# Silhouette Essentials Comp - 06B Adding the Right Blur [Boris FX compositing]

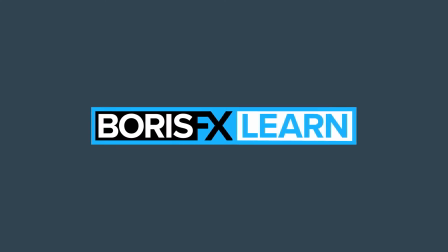0:00 You're watching the free version of Silhouette Essentials. For projects and footage, head to borisfx.com for the premium download.
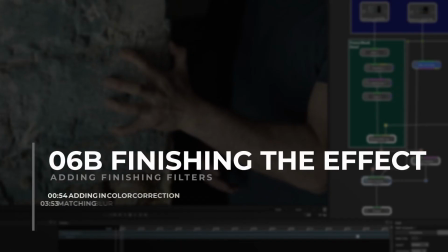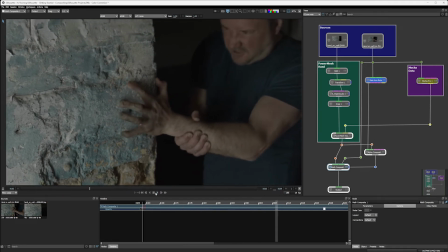0:19 And here we are back in our shot. So let's take a little look at the small timing changes I've made in the little break.
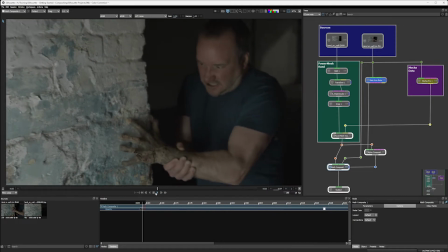0:28 And you can see here, we've got a bit more of a staccato sort of infection happening, which I kind of like.
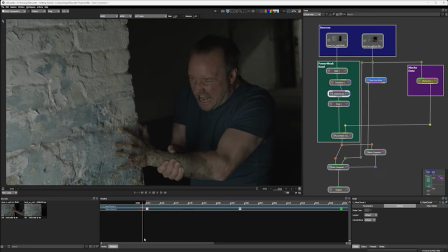0:37 And the way that I did that, just so everyone's on the same page, is I came in and I added a few more little keyframes on the timeline. And all of those keyframes,
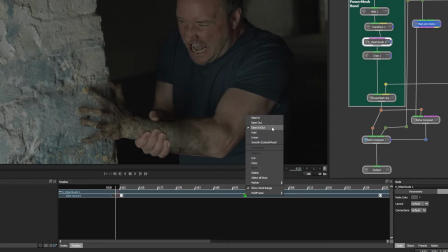0:48 I changed to ease in, ease out by just having them selected and changing their interpolation there to ease in, ease out.
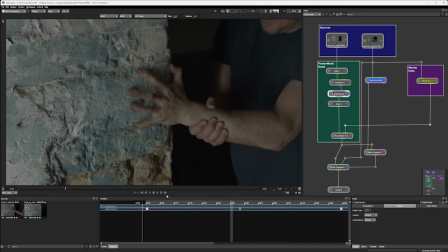0:57 And that's what helps give me that slightly less linear looking animation.
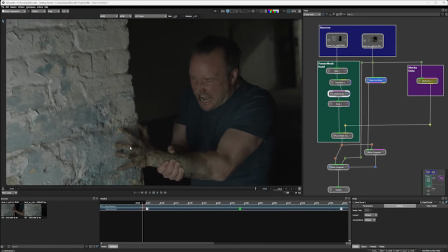1:03 The point that we've got to now in this shot is to try to blend this together a little bit better.
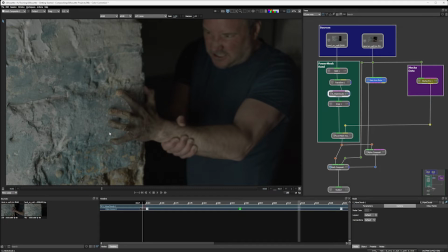1:08 And we're going to do this with a couple of different things. The first thing is going to be the color. The second thing is going to be matching in some of the blurring.
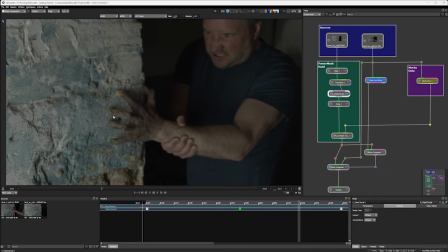1:20 And the final thing that we're going to do in this part is to finally blend that shape together a little bit more so we don't have those hard edges anymore. Okay, but first things first, let's look at color correction. And I'll come into my nodes here and we can go to color.
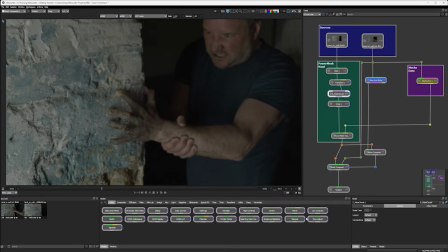1:38 And I'm doing this because I want to show you the different color correction options that we have available to us. But I'm just going to start with a color correct. I'm just going to bring that in there.
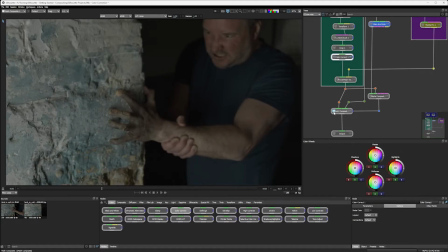1:52 Obviously looking at the math composite output as well, just so we can see what's happening downstream. Now, the color correction node actually brings us in another graphic element, or another UI element, which is the color wheels.
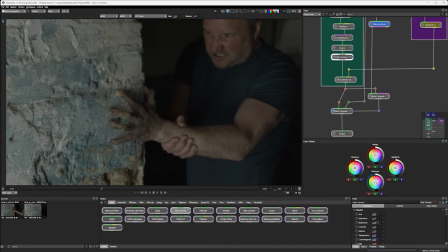2:07 So we can just come in and be spinning our color wheels just a little bit, which is probably the easiest way of doing things. So what I'm trying to do is just match the colors a little bit more as they come through and get warped by the math composite with that hard light.
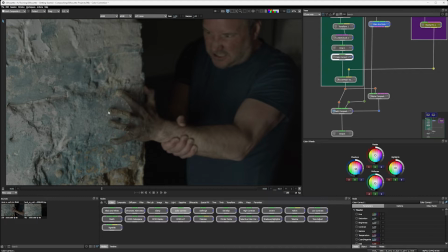2:26 I'm just trying to saturate them a little bit more so we're back to the original wall colors. So that helps sell our effect a little bit better. If we're done with the color wheels, we can also come down into the node parameters themselves and just sort of bump the saturation up possibly. Yeah, I kind of like that.
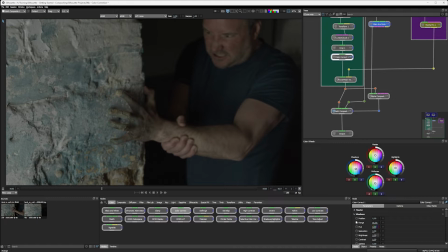2:45 With color correct, we have things for master, shadows, midtones, and highlights. So it's the same basic controls, but we can isolate one or the other. So with the shadows, I might just bump those up a little bit. Yeah, that's starting to look quite nice.
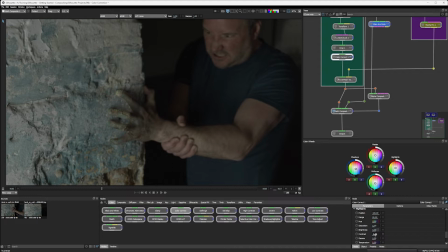3:07 Highlights. Maybe change the contrast on the highlights. That's actually looking kind of nice now. I think with that though, I do need to come back into my master and take the saturation down again. We're sort of oversaturating now. Yeah, that's good.
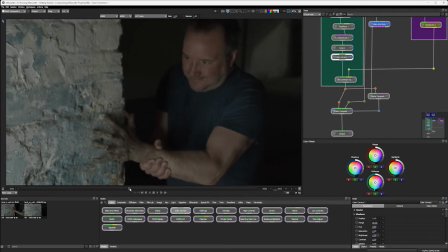3:29 So we've got the infection happening and then, yeah, just it's taking on the colors from the wall.
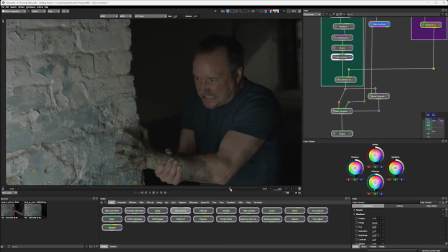3:38 Yeah, I'm liking that. I think that works nicely. Okay, the other thing that we've got as we play this through, though,
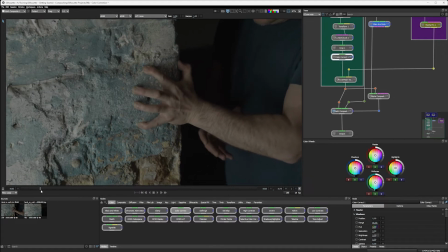3:49 is we do have a little bit of dodgy rack focus.
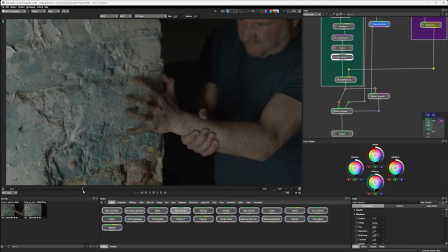3:55 So at some points in this frame, 8209, we've got a very sharp insert, but the background is starting to blur out a little bit.